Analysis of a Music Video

The first 3 seconds of the video consists of a man in a long shot sitting on a chair while the cymbals come in for the song.
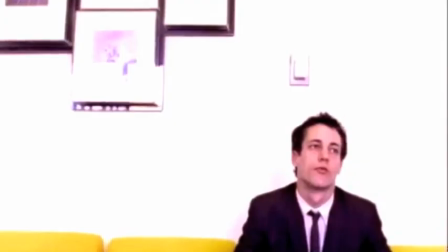0:07 This shot leads us to suggest that the video will have more meaning just behind performance footage, e.g. a story, which makes you think that this will be a hybrid music video.
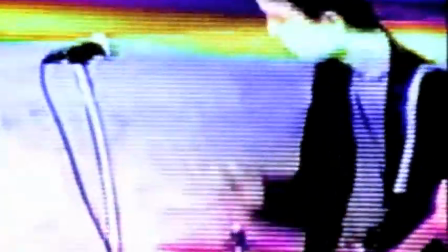0:20 At 3 seconds in, the music then kicks in with an overhead shot of the drummer. This is synced so that the music kicks in right when the shot is shown for maximum effect.
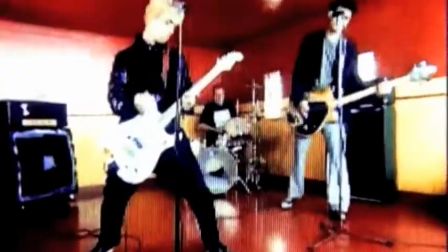0:29 There is then a montage of performance footage with a grainy televised filter laid over the top of the footage.
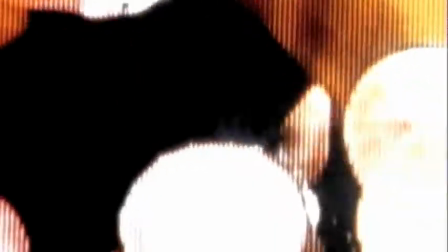0:34 This makes the video look grotty, chaotic and broken, which all link to connotations of punk culture, creating a stereotype.
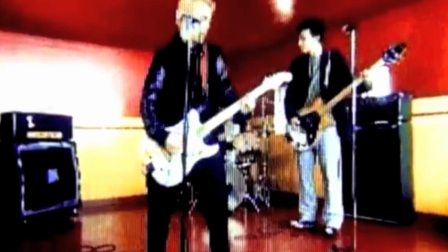0:44 At precisely 11 seconds in, we see a small shot of all the band performing in a red room.
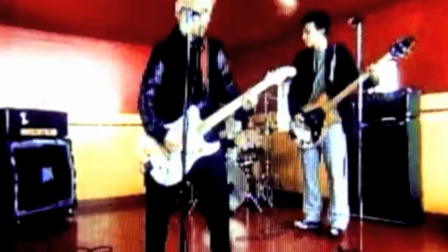0:49 This will act as the master shot for the entire video, as it shows everything within the shot.
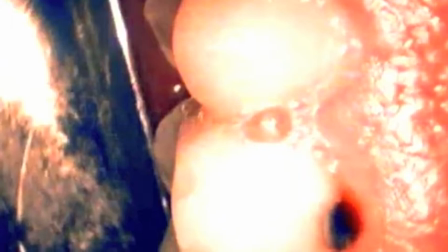0:55 After this shot, there is an insert shot of a row of teeth and gums. It is very graphic and gross and links to the connotations mentioned earlier.
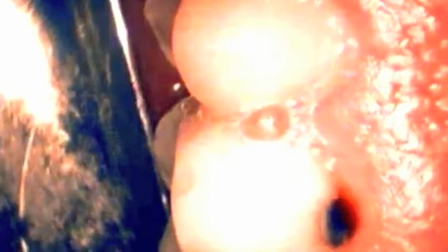1:03 In this shot, however, the grainy filter from the performance footage is gone,
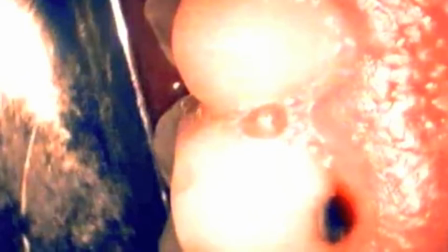1:07 suggesting that this is in a completely different time period and time zone, making it clear that this is a hybrid music video.
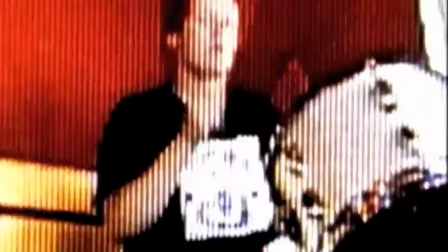1:14 From then on until 16 seconds in, there is more performance footage. The master shot mentioned earlier is also used.
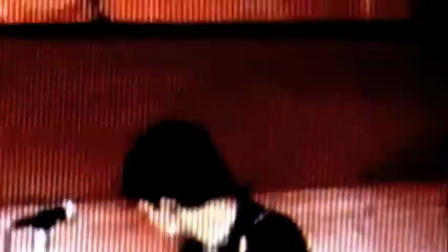1:20 We also get a better view of the band here too, and their mise-en-scène such as clothes,
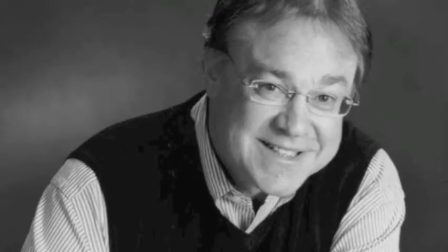1:25 hair and instruments all create what Richard Dyer would call a star persona.
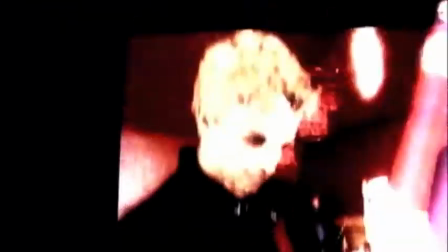1:30 What a cool guy. There is then a small shot of the man from the start of the video, then more performance footage.
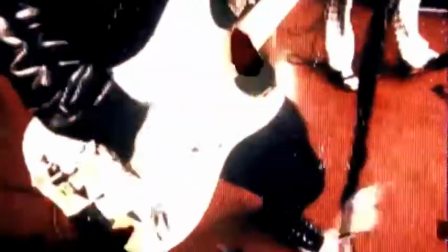1:36 Also note that almost every drum beat is in sync with the drummer footage to give the video a bit of aesthetic synchronization.
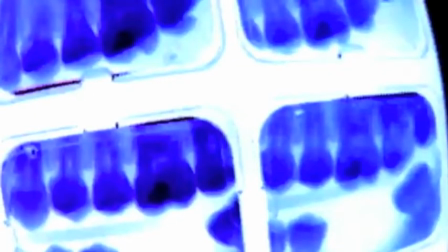1:44 At 17 seconds in, there is an insert shot of a tooth x-ray.
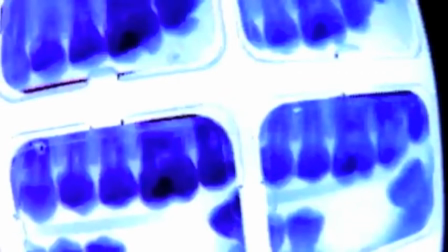1:48 The shot switches from negative to normal colouring and seems to be shot through a fisheye lens to give a traditional horror feel.
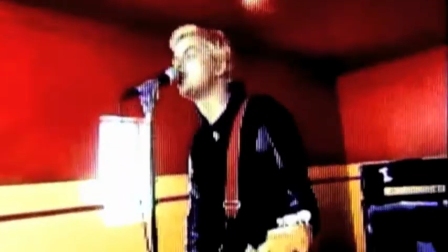1:54 The negative effect is then used to disguise the next cut. This horror imagery all links in with the grotty punk connotations mentioned earlier,
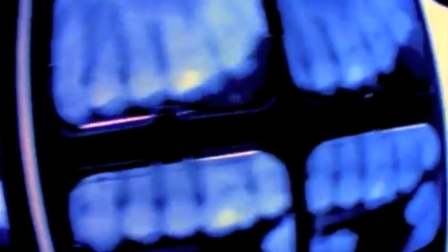2:03 creating a general atmospheric feel throughout the video that suits the song perfectly, as it is about bad hygiene and drug abuse.
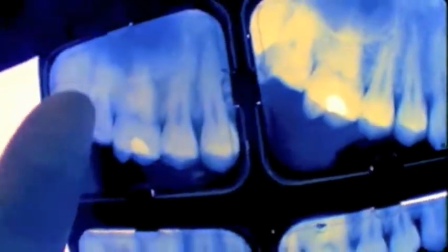2:11 From then on till 21 seconds in, medium and close-up shots, as well as the master shot from earlier, are mainly aimed at the vocalist, Billie Joe.
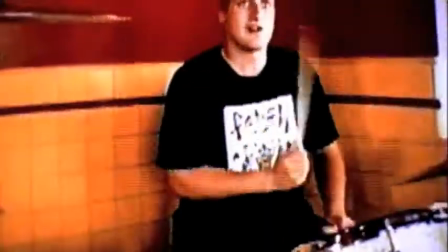2:19 This is because this is when the lyrics kick in, again linking to that aesthetic synchronization the video uses a lot.
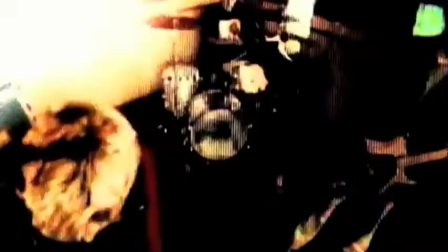2:25 These shots also allow us to see Billie Joe's clothing, hair and piercings, as well as his edgy, confused personality traits.
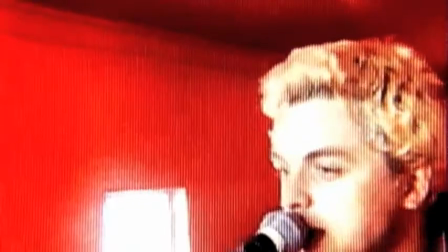2:32 These all, again, link to the punk stereotypical connotations mentioned earlier.
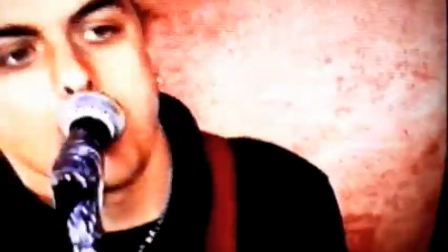2:38 At 21 seconds in, the footage of the tooth x-rays is seen again. The blue and yellow colour schemes create a gritty, scary feel about the shots.
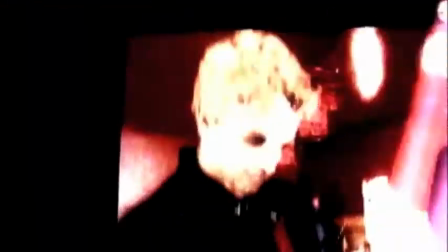2:47 The following performance footage montage all features whip pans, televised moving shots, grainy filters and effects that make the film like it's burning away.
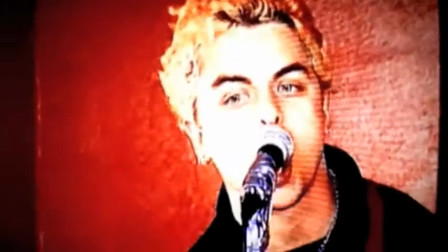2:56 Going back to the song being about drugs, specifically meth,
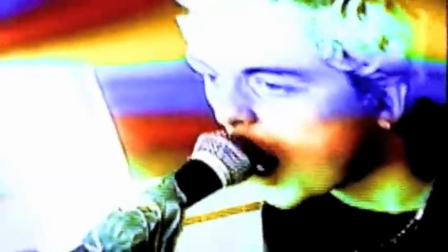3:00 these effects can be used to represent a first person's view of a drug abuser and how it distorts your vision of everything.
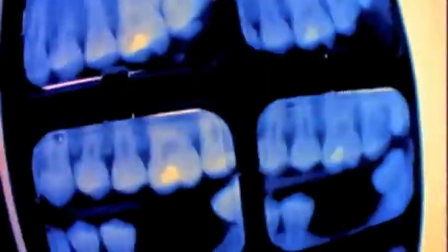3:07 Drugs play a big part in punk culture, so this theory would make sense, as it would create a stereotype.
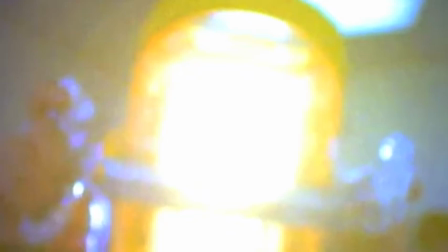3:14 At 29 seconds in, an insert shot of a glaring light, then of the man seen before laid down is shown. The insert shot of the man's face is captured again with a fisheye lens, to make him look distorted and weird.
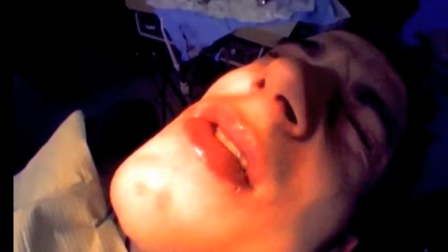3:26 The blue and yellow colour scheme from before is also present, linking once more back to those old horror connotations, in this case, surgery.
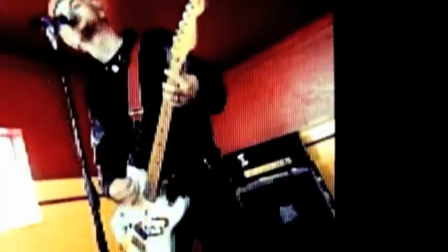3:36 From then on until 33 seconds in, just as the chorus kicks in, master shots, medium shots and long shots of the band are all used.
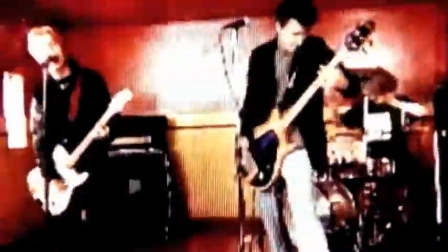3:44 The more impressive beats of the drum are shown through drummer footage too.
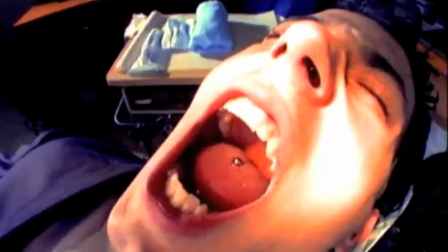3:49 These quick cuts and pans between shots all make the video look like it has gone into a state of panic since the chorus set in,
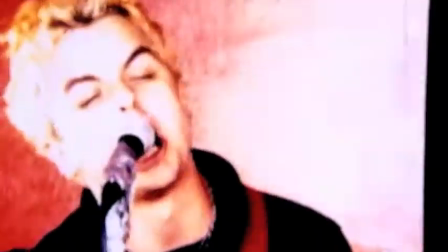3:56 creating a chaotic, uncontrollable feel that links to the pragmatic field of punk culture.
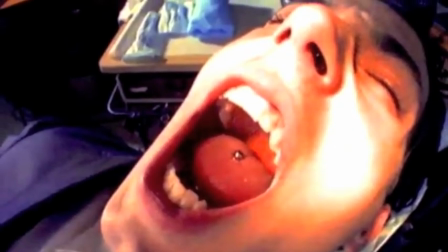4:01 We then see the same insert shot of the man from before with his mouth wide open to reveal a tongue piercing, which is stereotypical to punks.
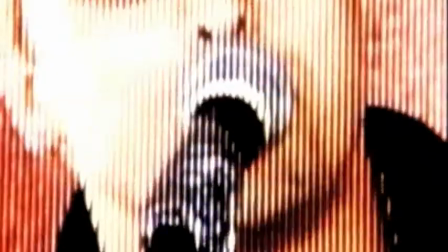4:10 There is then another montage of the band using more medium, close-up and high-angle shots this time, as the chorus builds in tension.
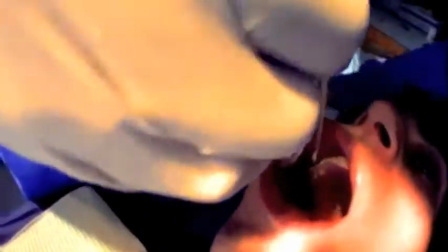4:17 As a result, the grainy filter begins to get worse,
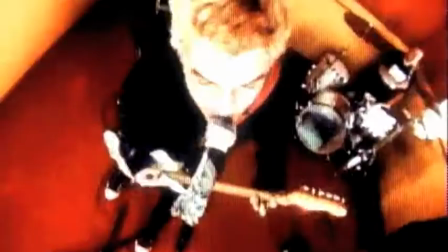4:20 at one point in a close-up of Billie Joe almost completely masking his face, defeating the purpose of a close-up shot.
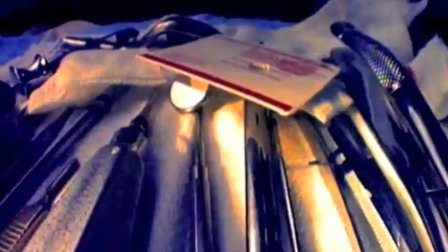4:28 Spliced insert shots of dental equipment and dentistry are all thrown into the montage almost carelessly,
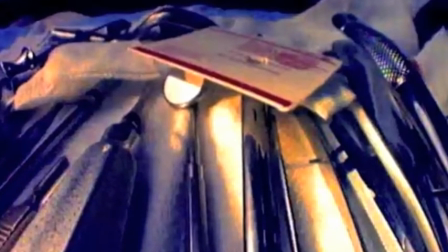4:33 and the short length of these shots almost leans towards a more subliminal feel.
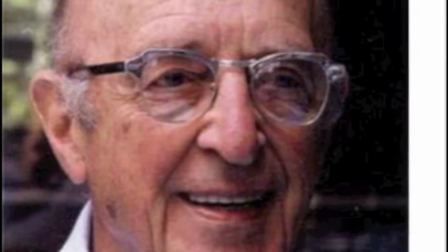4:39 The close-ups of the band may be used to create what Carl Rogers would call an ideal self, particularly for male viewers.
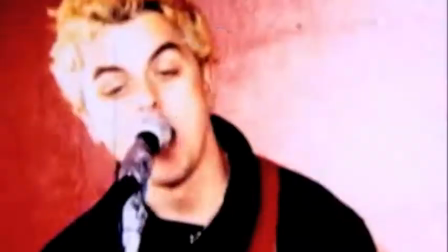4:46 When the chorus stops around 47 seconds in, the over-the-top grainy filters cease, and the shots are less manic.
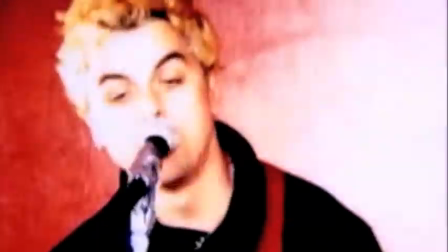4:54 This burst of chaos could be used to represent the anarchistic, chaotic, messy stereotypical connotations of punk music and culture.
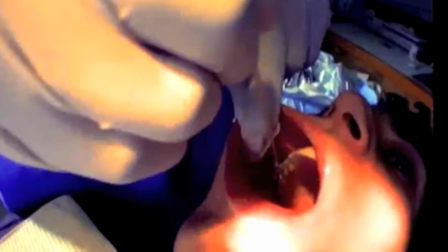5:03 The next shot is a shot of the same man going through dentistry procedures. This makes us think that all these shots are leading to something, a climax in the story,
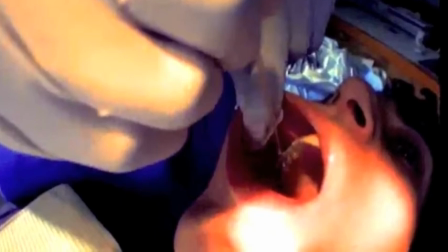5:11 which backs up the fact that this is a hybrid music video with a solid narrative element to it.
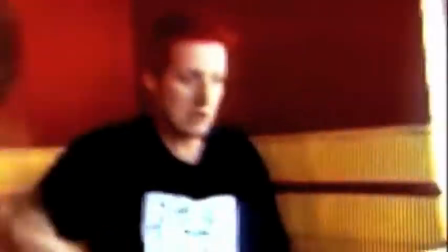5:18 Up until 52 seconds in, there is more performance footage, with footage of Billy Joe singing just as the verse kicks in.
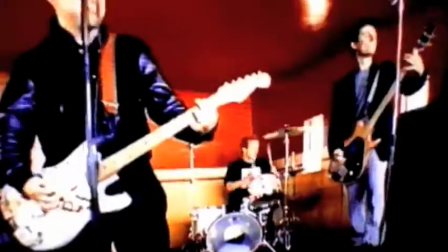5:24 The video relies heavily on this synchronisation, as it makes it seem like the band was really captured while performing in all one take,
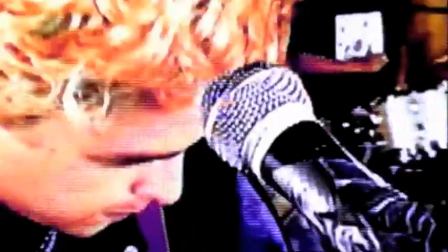5:31 though the various cuts and shots obviously disprove this.
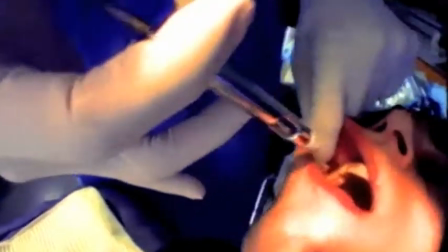5:35 At 52 seconds in, there is an extreme close-up of the dentist, then an insert shot of the dentist injecting the man's gums with a needle.
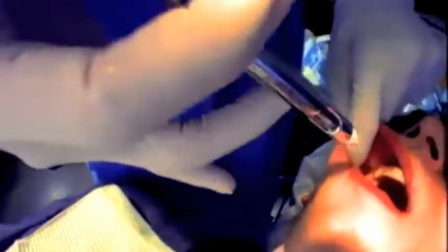5:43 This, and the dentist's attire of a mask, cap and scrub, all make the scene look like very old, traditional horror,
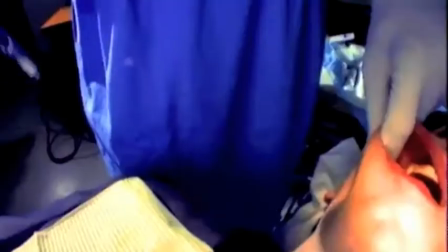5:50 which seems to be a recurring theme in the video.
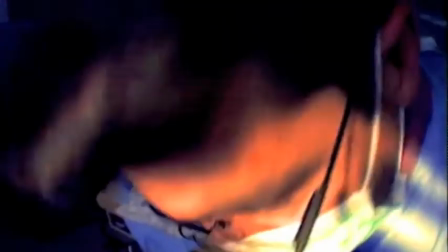5:54 This could be because Green Day's target audience at the time this song was released would have also been into that sort of gross, tongue-in-cheek gore horror.
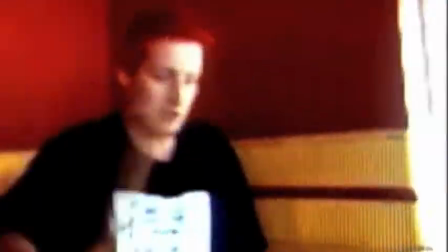6:03 The next few cuts between then on and the chorus consist of performance footage through distorted master shots and grainy close-ups,
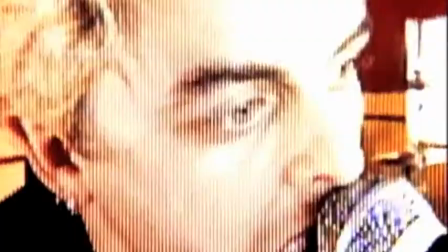6:10 as well as short, almost subliminal clips of bloody teeth and dentistry.
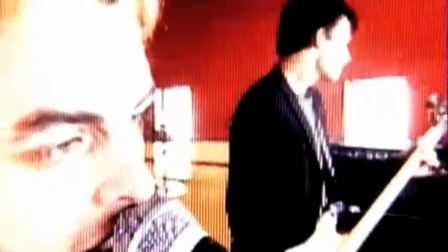6:14 Again, this could link back to Green Day's target audience being into the horror genre,